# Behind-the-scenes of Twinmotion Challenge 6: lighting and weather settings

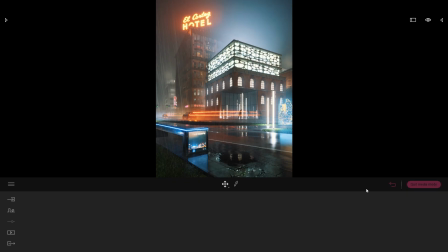5s
Hi everyone, welcome to this Twinmotion tips and tricks video. Today we'll be looking at some behind the scenes of this Night City project that we created for the Twinmotion community challenge. And actually today we'll be going in depth into the lighting of this Night City scene. So the first step I'm going to do is come to the media doc image,
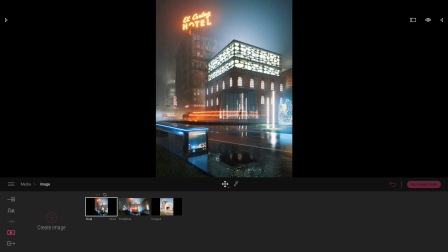27s
and here I have set up one image that is the final image that we use for the challenge.
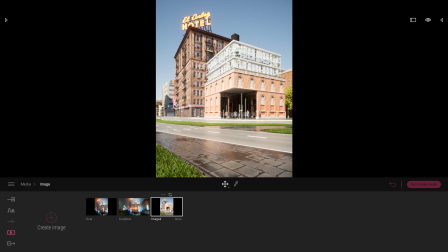32s
And here I have the same point of view but without any rain, without any lighting effect. So I'm going to switch to that, I'm going to duplicate that, I will click on the mirror and just switch to a wider format
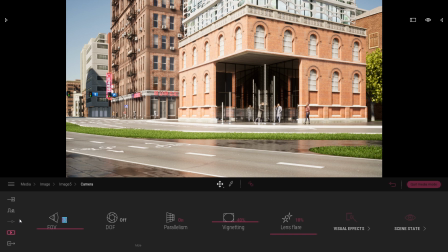48s
of image so we have a better preview and we can better see what's going on inside our screen.
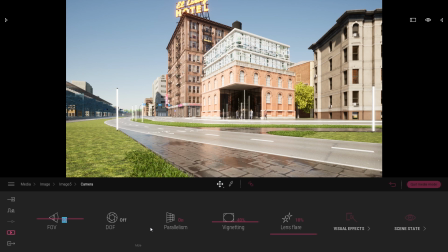53s
And same thing, I'm just switching the fove so we can have a better look at our project.
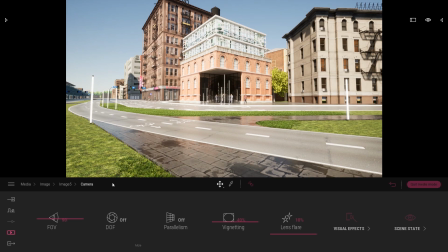59s
So the first thing I need to do obviously is switch to the night.
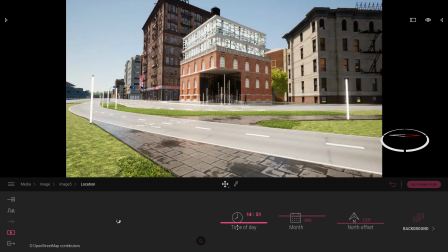63s
So I will come to the location and just change the time of day until it's middle of the night.
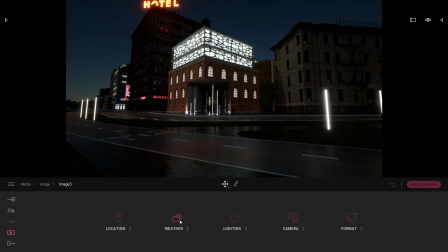70s
Then the second most important thing obviously is to add some rain.
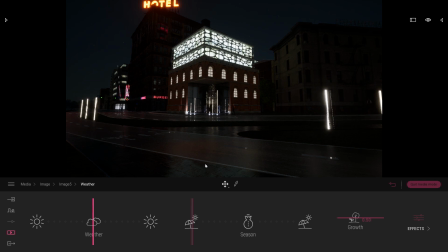74s
So here I'm just going to drag the weather slider to have the rain like that.
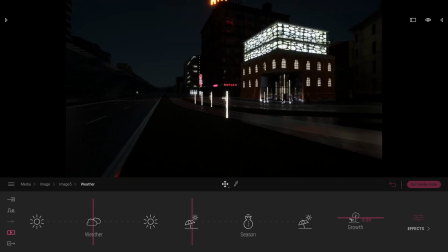80s
One other thing also, I don't want to have this really long distance field here. What I want to do is add some fog to make it like the rain particle is floating all around in the air.
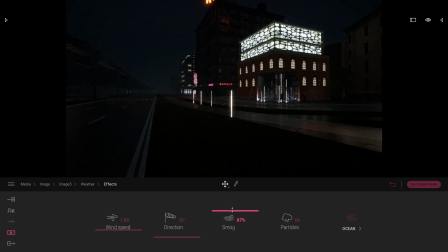95s
So we'll come to the effect and I will here raise the smog around 80%.
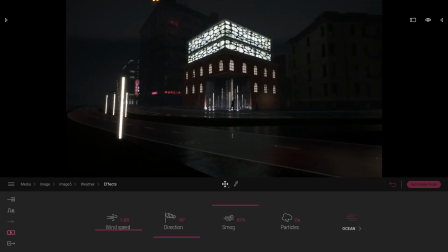103s
Start to look great, but now let's actually start to add some light.
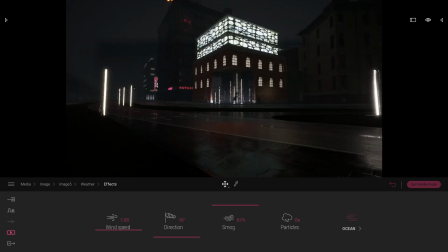108s
My camera will be placed roughly over here,
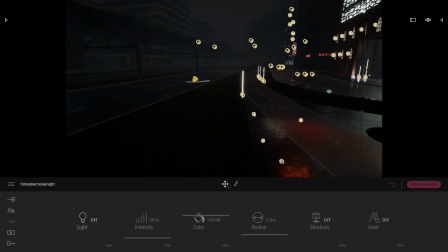111s
so one of the first thing I added is some light in front of our camera just to enlight
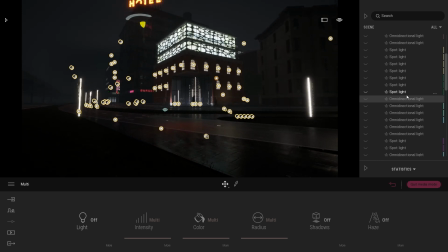119s
the foreground of our image. Let me come back over here. I've selected this light on my scene graph and I'm just going to turn them on.
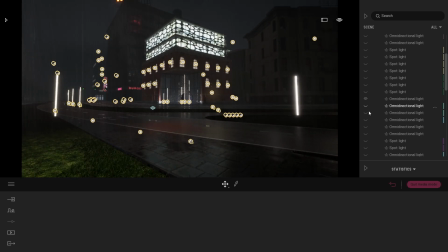127s
I'm not going to recreate all the lighting from scratch, I'm just going to turn this light on one at a time.
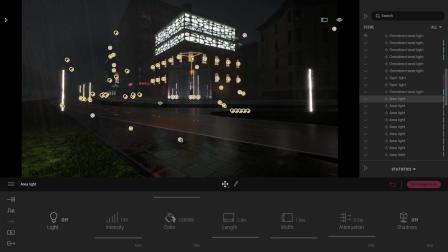134s
Then after that, one of the lights I've added is all the light that we can see here, the window in front of our project. So I'm just going to select all of them and turn them all on. As you can see, it catches a bit the haze, the fog,
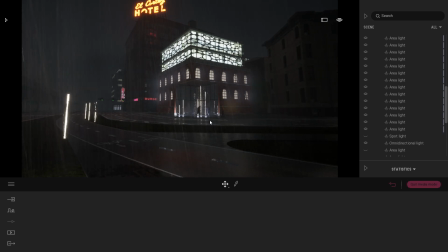149s
and it adds a bit of mist around the window, and I think it looks cool.
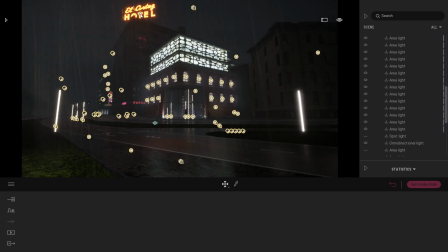157s
Next, what I did is add some lights on top of the hotel sign over here.
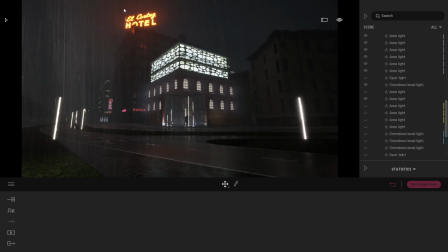164s
Same thing here, it catch a bit the particle, the rain particle all around the project.
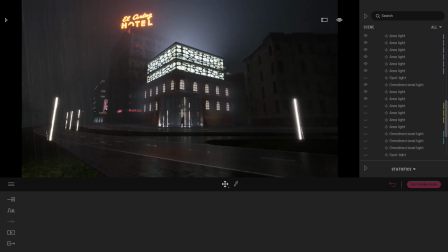169s
And also added this one on top of our building because it's supposed to have some glass roof on top of it.
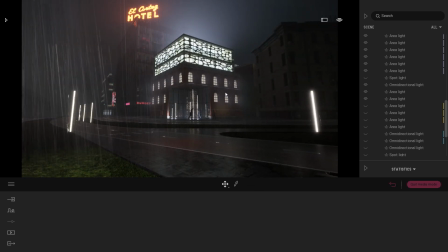178s
Then here I thought like we are missing some colors, so I went in my camera here into the visual effect, color gradient, and I'm just, instead of the basic color gradient, I just switched to,
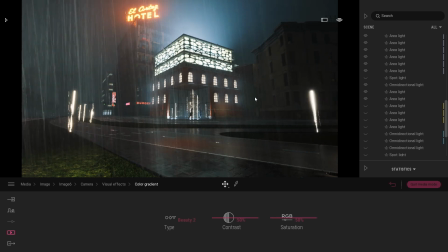194s
I think it was, yeah, Beauty 2. Like the colors feel a bit more vibrant, yeah, feel just,
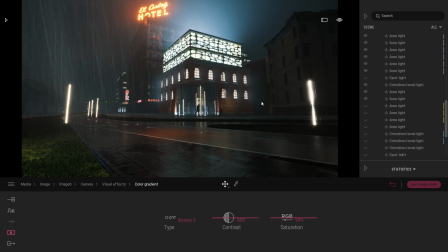202s
it was more in the look of what I'm aimed for this project. Then what was next? As you can see here on the back we have this building. I did the same thing as for the window over here.
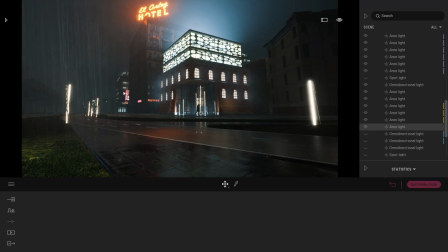216s
I added some area light just to catch a bit the haze, the fog over here. I did the same thing here.
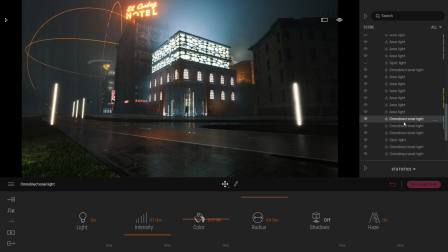225s
I've placed randomly some omnidirectional light again just to catch a bit more the haze, faking a bit that some of these lights produce light on all the rain particle all around.
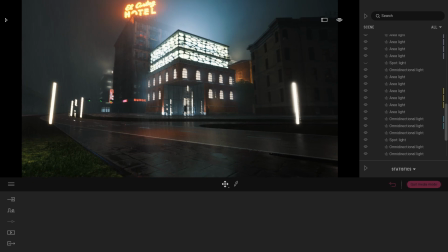240s
Same thing over here on the right. I've also added, to add more contrast around our building,
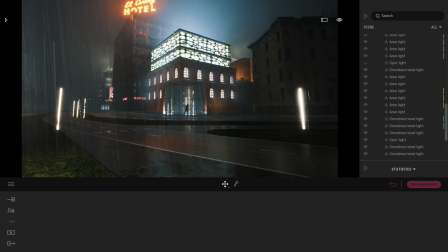246s
I started adding some light behind it on this building over here, but also on our hotel.
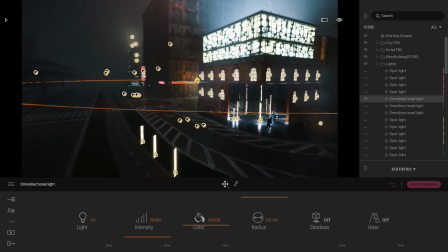252s
So if I just select some of this light over here, just going to turn all of those guys on.
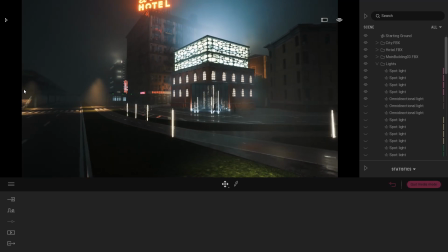259s
Here we have a couple of street lights. In the final shot, we don't even see these, but yeah, I've just started adding some lights.
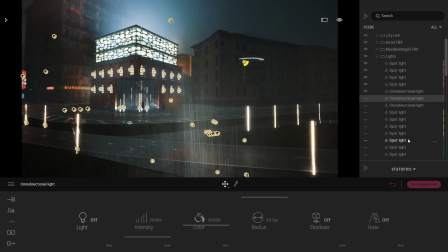268s
Same thing over here on the right. I've added some lights on the surrounding building
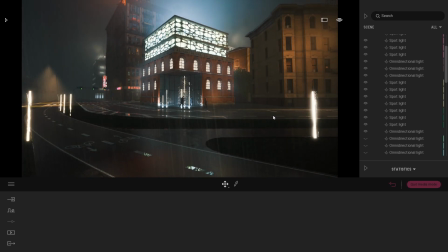275s
to mimic the fact that we have some city lighting in place all around.
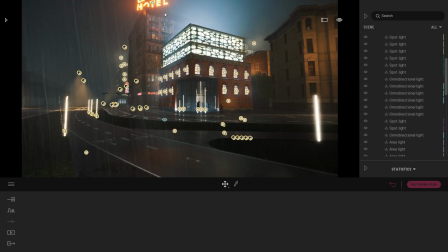282s
Next step here was to start adding some light inside of our hotel to add some life to the context, to the surrounding.
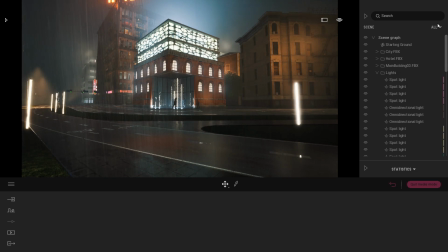291s
Then what's next? We add some props in front of our camera.
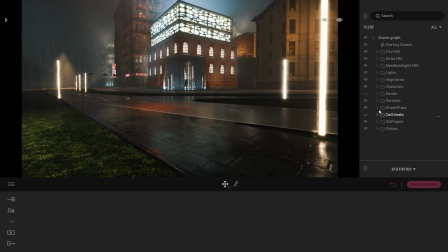298s
So here we have in the street props, we have
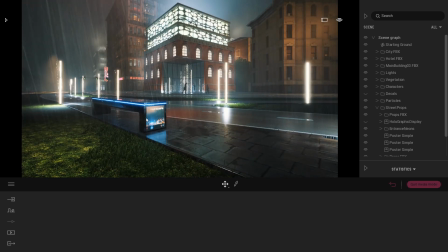304s
we have that. So we have our bench over here with a display on the side.
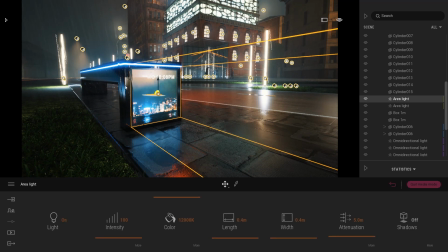312s
Near this display, I just added a basic area light, really small one, to the trick.
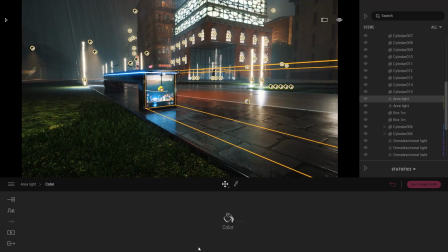318s
And I've specifically changed the color.
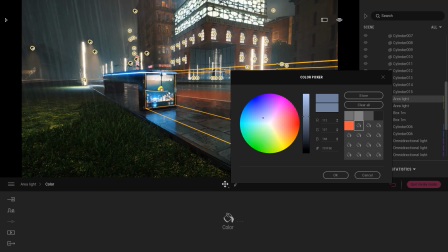321s
By default, it's white, but I just changed the color to match a bit the color I have inside my image over here.
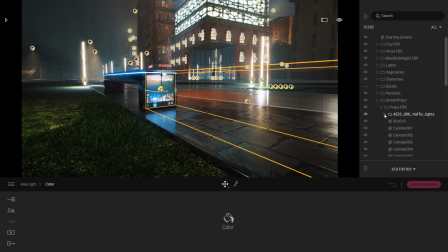329s
And I did the same thing for my holographic display
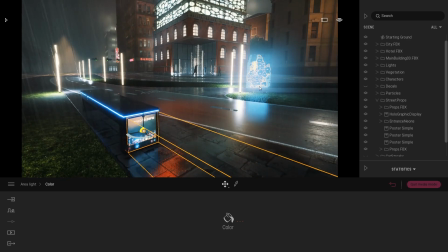333s
that I have here using an area light with the same color as my image.
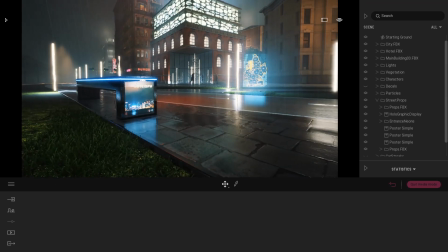339s
And finally, for the street here in front of our camera, I've used a basic material, tiles.
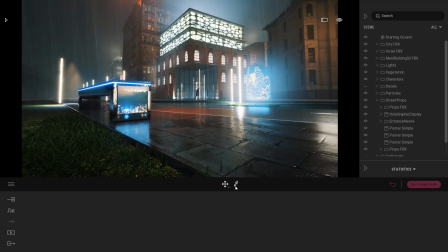348s
And what I wanted to actually, I've used basic material with some reflection.
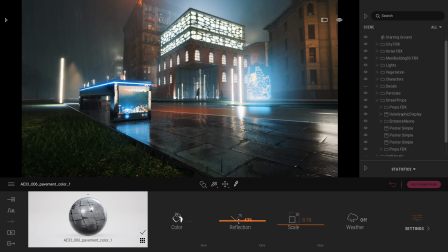353s
I've raised a bit the reflection to make this material a bit wet.
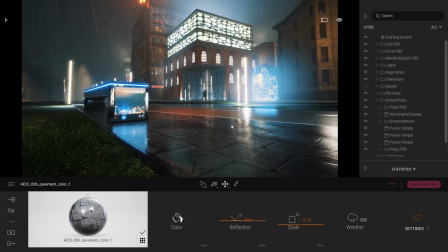358s
And finally, what I did to make this material even more wet is basically adding
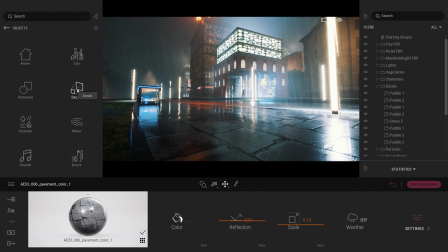366s
some puddle decal from the library. So here, if you open the object, decals, and if you scroll here, we have two different puddles.
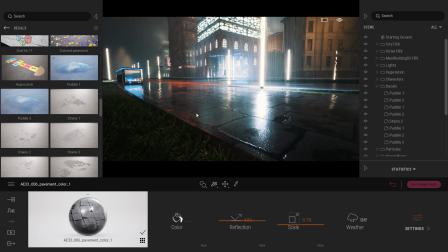374s
So here you can just play, add some puddles,
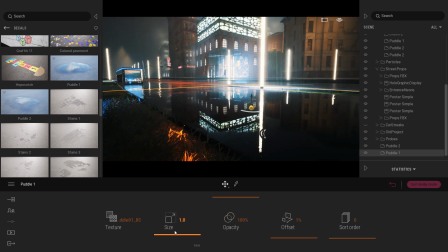378s
it catch the rain, you can change the opacity, you can change the scale to make your puddles bigger or smaller.
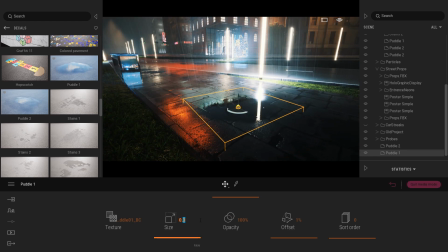386s
So here it can just really be a small puddle between two different tiles.
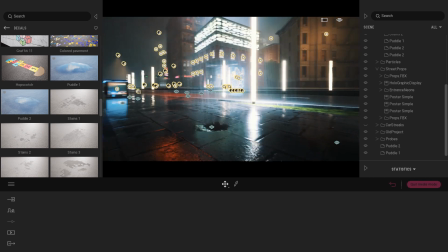395s
So again, it's some little subtle effect,
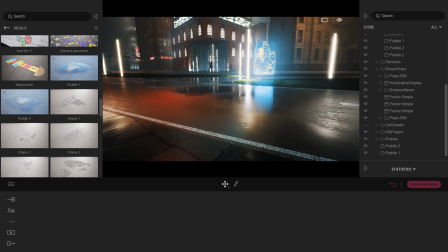399s
but if you look closely at our road over here, it definitely had some realism to the road.
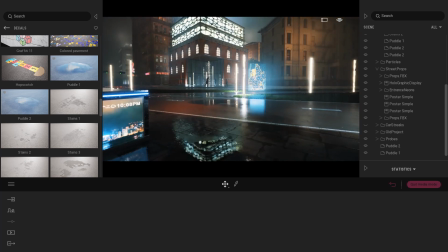405s
It had some more randomness in front of our building over here. And I didn't do that all over the place.
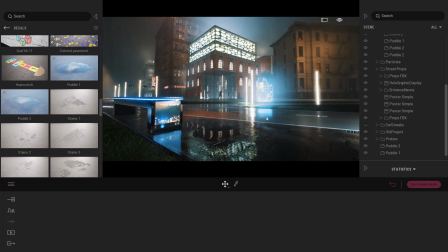411s
It was really based on my camera position. So my camera was there. So I added really a couple of ones just in front of our project.
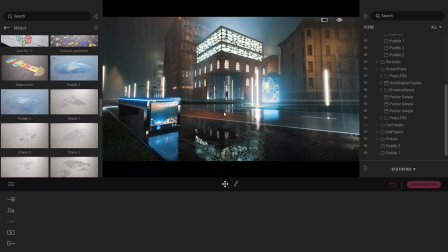419s
So we'll see also the project in the reflection in these puddles. And finally, to finish, I just added the car with the light streak.
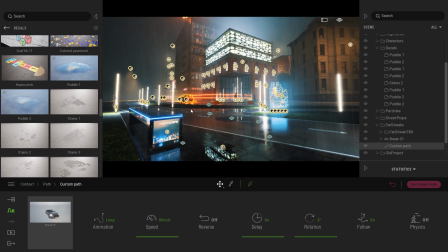430s
And same thing here, the light that we have on the back of the car catch a bit the haze, the fog.
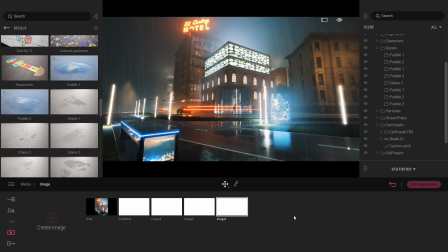440s
So yeah, I think that's it for the lighting of this scene.
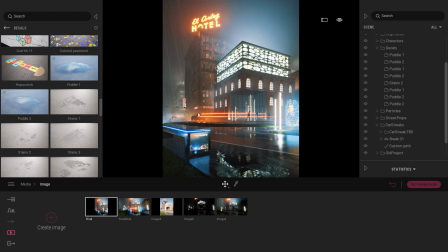444s
That was the final look. As you can see here, you have the pedals, you have the light of the car, you have this big light over here, like, I think those two lights are really the most important one in our overall image. It makes the top of the image really interesting.
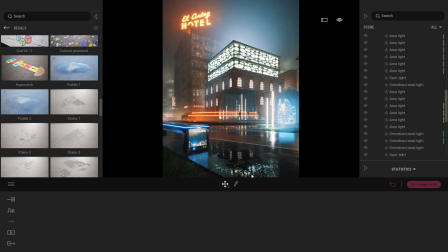463s
We have the puddles in the middle of in the bottom of the image that also add a lot of interesting things to see. And yeah, I think that's pretty much it for this one. Hope you find this video helpful, and I will see you guys for the next one. Bye everyone.